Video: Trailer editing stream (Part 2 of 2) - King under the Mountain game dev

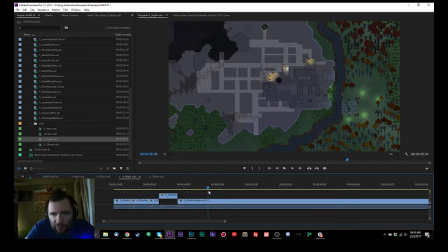[16:33]
I sped up the frame rate so you can see the progress that the dwarves are making with the digging.
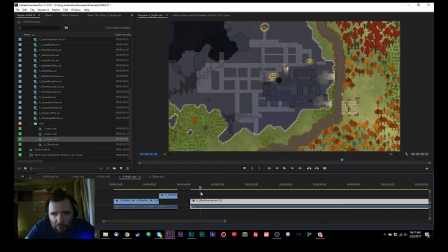[16:39]
And this is another time lapse. This isn't a pan shot, so I'm gonna start right around here.
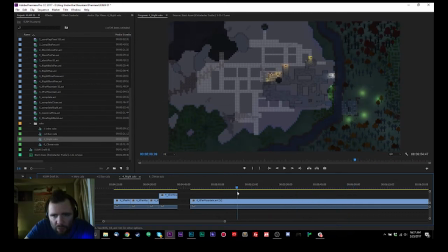[16:46]
And we're just gonna go. Oh no! There's some camera moves. That's not good. I'll go to where the camera starts moving.
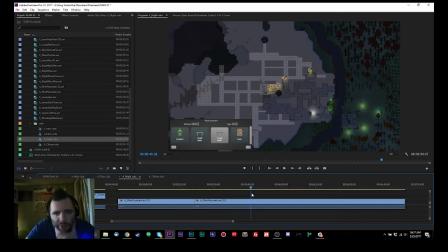[17:02]
And oh, this is where I decided that I should put some extra elements into the scene so it looks prettier. Oh, there's where we put some doors on, or I realize I don't know how to put on doors on the larger entryways. And I think I add some lights in here.
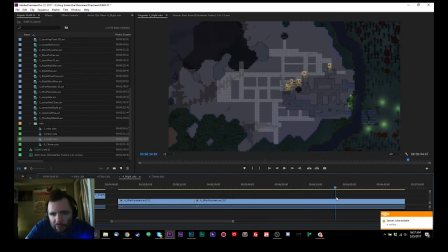[17:21]
And we let the motion settle back in. Try to find the right shot.
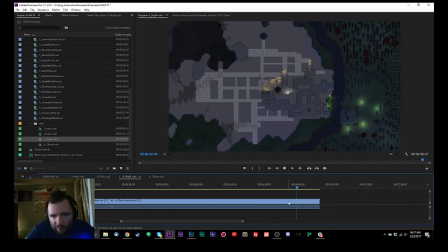[17:31]
Looks nice, but the shot doesn't have. Oh, that's where I have the mouse cursor riding past. Oh, so I did some pans. That's where I did here. Okay, so we can work with some pans.
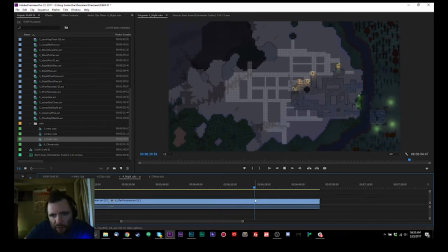Yeah, you see the mouse cursor in there. I think that's actually useful in this case. But I'm going to set this as a separate shot concept.
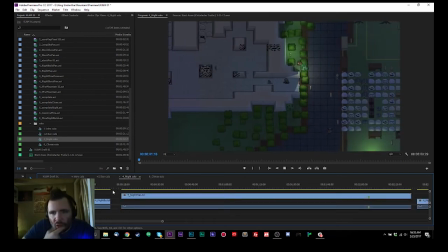[18:04]
Because I think that the transition, the cutting across, might be a little bit better.
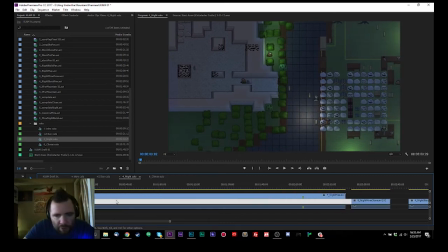[18:10]
Oh, whoops, the overall timeline just lapsed.
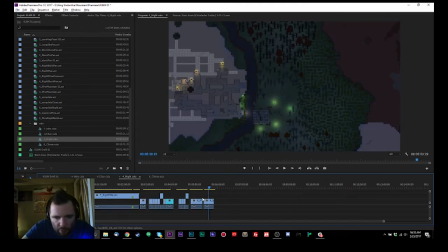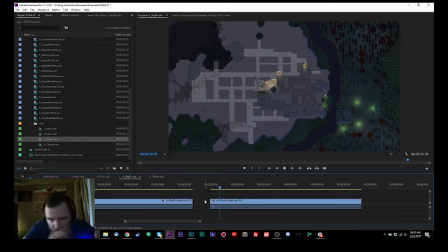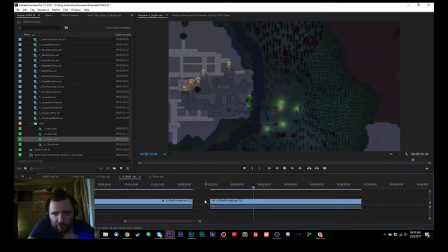[18:29]
Player role in that situation is a little bit more clear, because it's clear that the player's looking for where to put the door and just looking around thinking. I like that. And that's, in this case, of course, the player is me. So we're gonna call that right there.
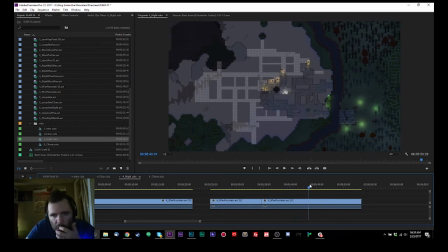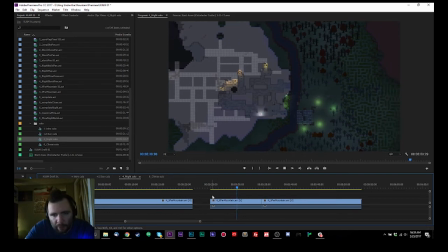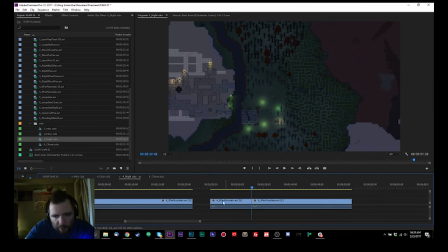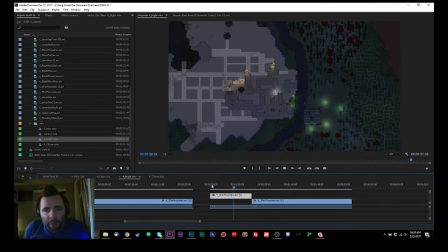[19:06]
Nice sweeping pan of pretty fleshed out settlement, so that you can see how far away everything can get, and that the role of the player is still evident. So even though it's super far, the sort of tactical view, if you will, is clear.
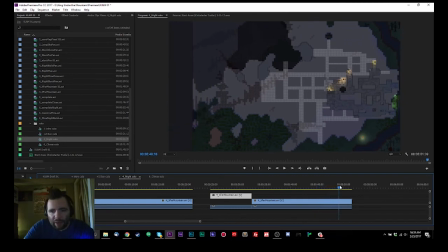[19:23]
And they are panning the other way. I don't know that I'm going to have any use for that.
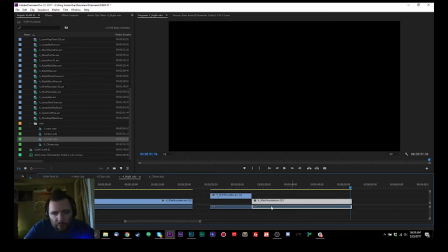[19:30]
Yeah, it doesn't do much for me. All right, cool. So there we go.
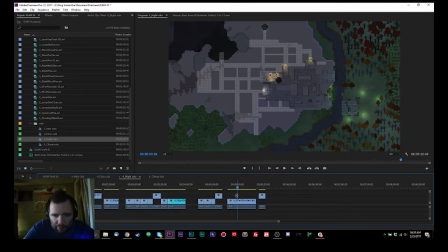[19:35]
I think those shots are pretty well lined up. This one is going to be a time lapse. We go from there to there. It's not that impressive. But you can see some day and night cycles with a little bit of progress.
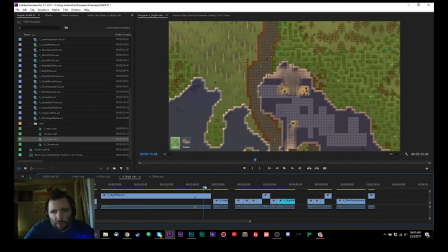[19:50]
This is the real time lapse all the way back here, and you can see it goes all the way from there to there to digging stuff out.
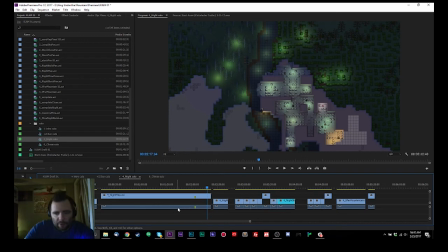[19:57]
Man, that's nice. I like that a lot. Cool. Actually, you know what? I'm gonna organize this a little bit here.
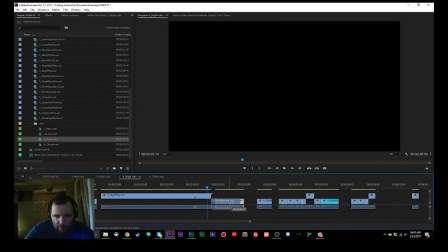[20:03]
Put these two time lapse sequences back to back, just in case I want to use one, like one or the other.
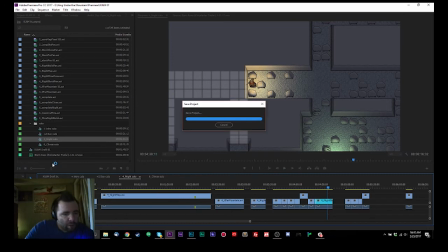[20:12]
I have reference on how they both work. And time lapses can work pretty well in trailers if you use them just right.
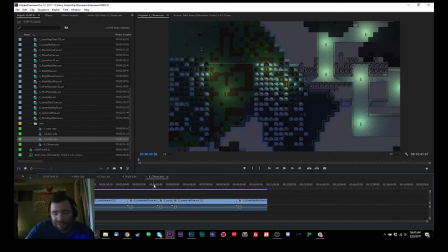[20:20]
They're tricky. All right, so then we have the climax cut section. Let's see how we're doing on time.
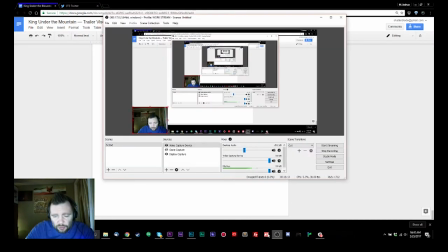[20:26]
I just want to make sure that this stream or this particular recording isn't going too long.
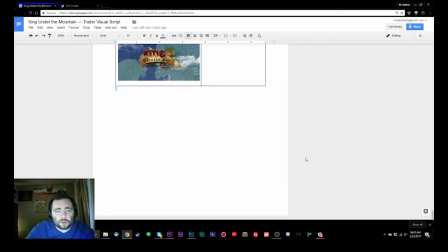[20:34]
It's got 15 minutes in it so far. Okay, so cut back over.